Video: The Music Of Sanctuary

What I do is early on in the season, I will write some themes, some general ideas once I've seen a picture. One of the big advantages of working on Sanctuary is because there's so much blue screen and green screen, so much effects, there's a big amount of time between when I get locked picture and when I actually have to deliver. So, whereas on other shows you might have ten days to deliver an episode, on Sanctuary, you know, it might be two or three months. So it allows me to do a lot of lead time and go in and do sessions with, I have a core group of musicians that I work with that kind of comprise the sound of the Sanctuary score.
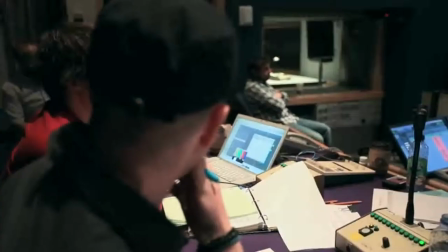(4:53)
You just throw suggestions out like, you know, it would be neat if there was something very, a very annoying tone happening here to keep the audience on edge. And then Andrew would go, well, there's a Chinese violin track that I recently recorded that if I pitch it this way, I think will give you the effect. And you just love this process. It's like, that's where the real art of it all comes in. The coolest thing about working on this show is I'll come up with off-the-wall ideas that most producers would veto immediately and say, Hey, you know, that's too outside the box. And these guys are exactly the opposite. It was a piece where I said, okay, maybe use harmonica in here and zither. Because I don't know the instruments that he uses. So I just throw this stuff out. And maybe it's a jaw harp. And he goes, oh, okay. And I went, no, no, I'm just kidding. He goes, well, and I said, how about this place we use a hurdy-gurdy? And he goes, I do. I went, are you kidding? He goes, no, I have an ancient hurdy-gurdy that I use that does this. It's crazy. I went, you're kidding. He said, no, half the sounds you hear come off of something like that. He uses all these bizarre instruments to do stuff. And it's where the very unique sound of this is. And we're unbelievably blessed to have this man at the helm who is crazier than we are when it comes to what sanctuary should sound like.
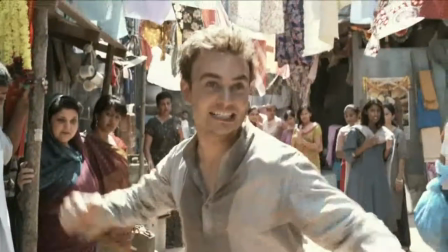(6:22) I can dance!
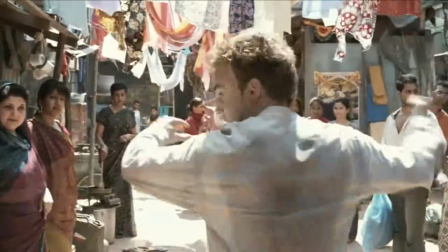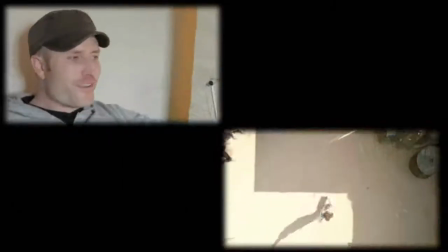(6:32)
That is interesting. I don't know if you remember, this is the very first thing I wrote for you guys.
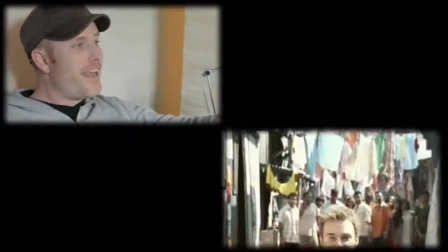(6:37)
Yes! Yes. I had done nothing. You'd never heard anything.
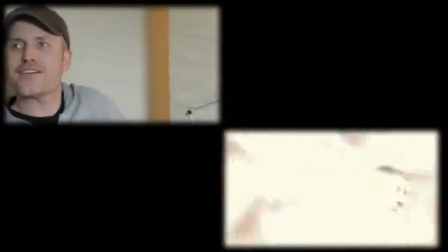(6:41)
And I get this call saying, hey, can you write a piece of Bollywood music for Will to dance to that is kind of Bollywood,
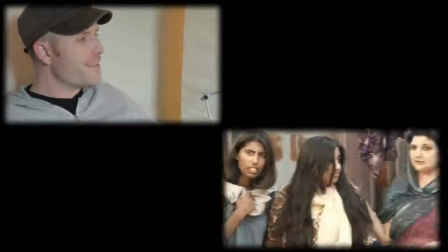(6:48)
but also... had states and there's going to be score as well yeah had to kind of be both and in fact i think in the end it was used
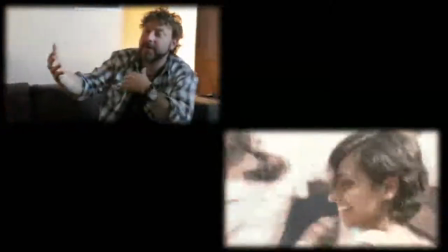(6:55)
well i had always wanted to be an intercut the music we've intercut her in the helicopter and him dancing so we'd begin
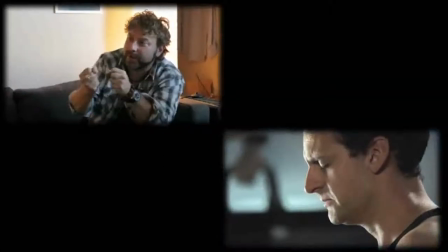(7:01)
with the dance and then it would go to and we'd keep the whole and pull the whole story in like yeah just just go do that did you just do that
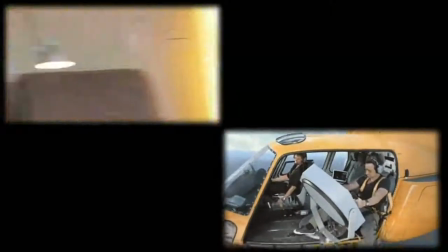(7:09)
they did it it was really fun it was really fun and in fact i got i don't know if you remember
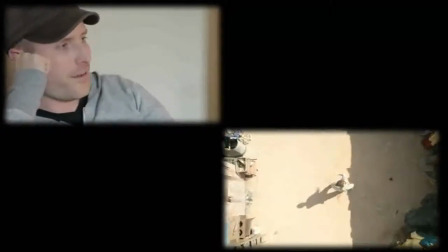(7:14)
i got a lot of good feedback from the choreographer because she was telling me the elements of the
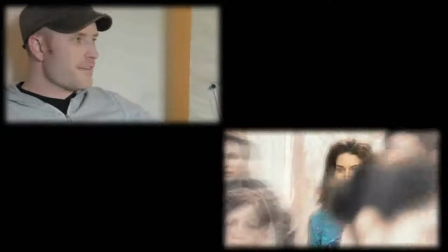(7:19)
the piece that I guess they had danced to in practicing for this scene that they had really responded to so and she the
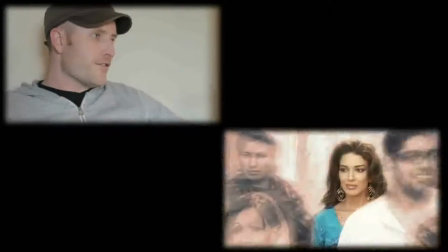(7:27)
main things she said were bhangra drums dole and those are the elements that I kind of built from and yeah it was a lot of fun